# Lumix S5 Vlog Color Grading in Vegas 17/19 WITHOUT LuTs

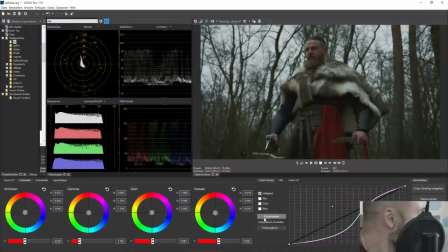(12:13)
Okay, what have we done here? What I've done, I faced myself. Man, I like Linkin Park. Sorry for this. What have we here? Okay, we have actually a pretty decent color graded image.
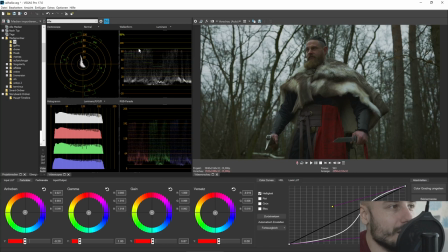(12:30)
We didn't crush the highlights and because we work from the highlights to the shadows now. Okay, this was a pretty cloudy day. And when you look at the clouds, it's not completely 100% bright. When you look at the sky and it's cloudy.
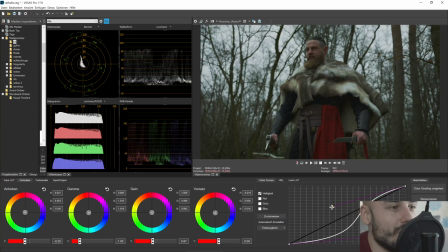(12:48)
And 100% would be too bright if you moved this up here that you have,
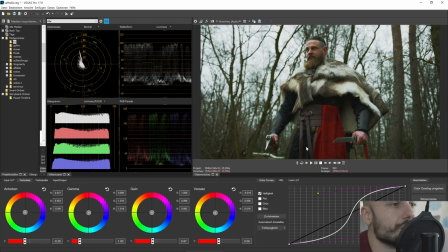(12:54)
okay, I have the highlights, that must be 100% bright. No, that's not true because the sky when it's, look at the sky when it's cloudy, it's not 100% bright. 100% brightness is the sun and it gets blocked by clouds.
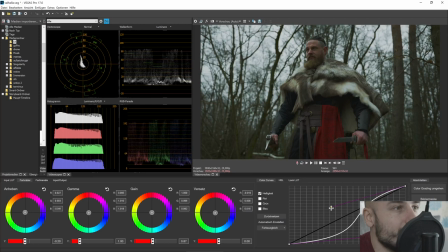(13:08)
So you move it to maybe 80.
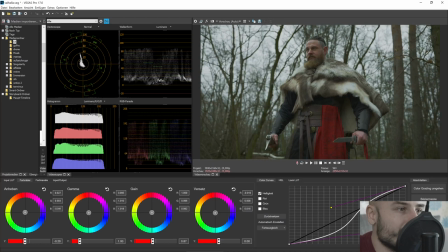(13:11)
I crush the shadows here a little bit because something is a little bit missing in this information, but that's okay. But I want to go this I'll tell you why in another step. So, I have a pretty dark image here. The forest looks moody, he looks moody, and that's pretty nice.
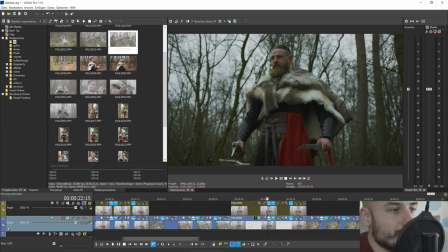(13:30)
So, and then I asked, you know what? I show it you.
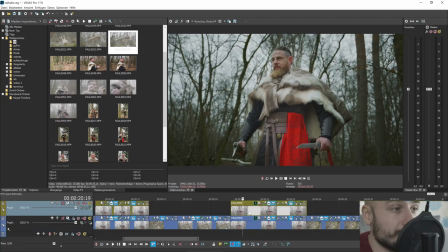(13:36)
That's my color grading secret. Not my color grading secret. Let's copy this for a minute.
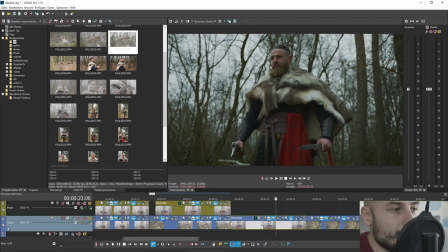(13:43)
So, I copy this track on top of this track. Control and moved it up there. So, what is this? So, nothing comes close to nice color grading.
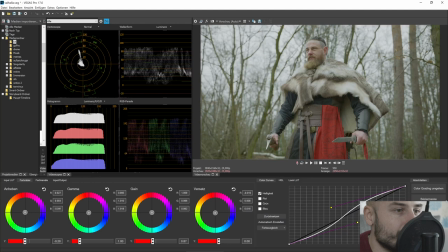(13:57)
So, let's make that a little bit brighter. Let's use a Bezier masking tool.
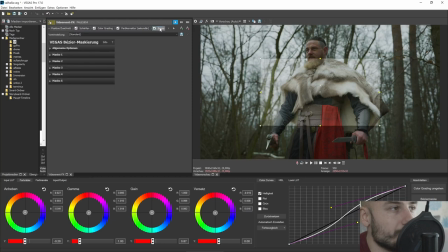(14:02)
And the Bezier masking tool works pretty cool in my opinion. That you can choose the mask and you want to choose the mask at first for a curve or diamond or rectangle or oval.
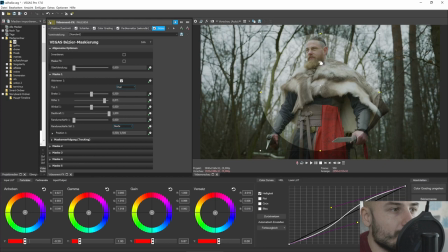(14:17)
We use the oval shape. Because that's the most easy one for now. And maybe draw a little circle around our character. So, that's too harsh. And we use the Randunschärfe, which is the edge sharpness.
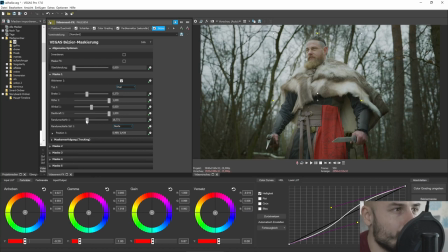(14:34)
Yes, my system is in German. That's why this is German. So, and what we can see now is that we already have a little mask here and we can change the color and everything only in this mask without affecting the other image.
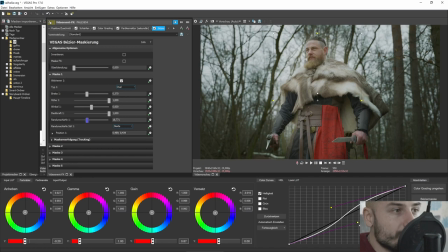(14:49)
Set this back And I can now move this a little bit that I have here a pretty nice image and have a little bit more contrast. I like that I can move this mask around.
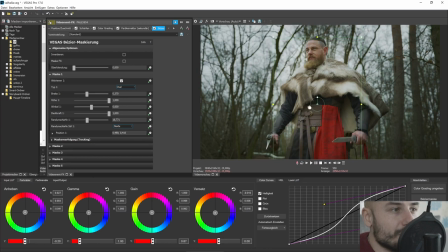(15:04)
Some people only highlight the face or anything else, but I like to highlight this whole guy. And let's move it to here. Color correction. No, that was for a different one. That looks, in my opinion, already pretty nice.
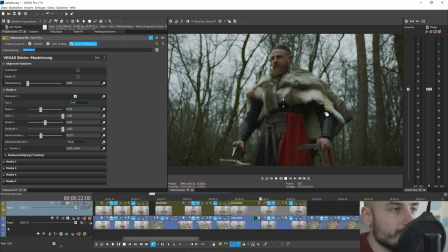(15:24)
If I mute this track, you have a dark image.
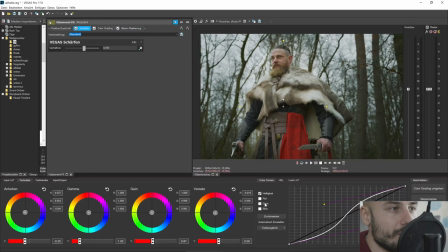(15:27)
It looks also pretty cool, but I want to give him a little bit pop, maybe not so much, and highlight our character a little bit.
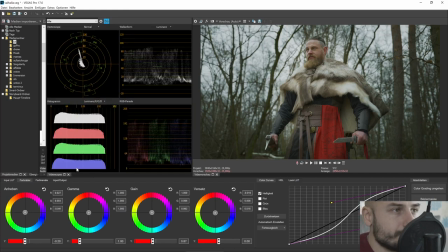(15:36)
You can now look, of course, via a vector scope, where are the skin tones? I can zoom into this picture and where are the skin tones compared maybe with Vlog and everything. But you know what? Skin tones are completely subjective in my opinion. Not every skin tone has to be from 40 to 60 IRE.
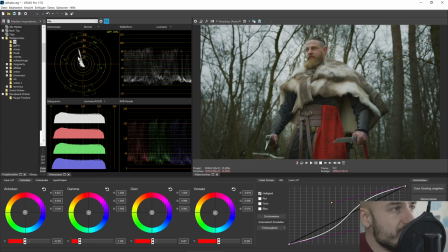(15:56)
Not every skin tone has to be completely in the middle of red and yellow, because sometimes you have different lights, and sometimes you want to have your image a little bit greener. I mean, look at the film of Matrix.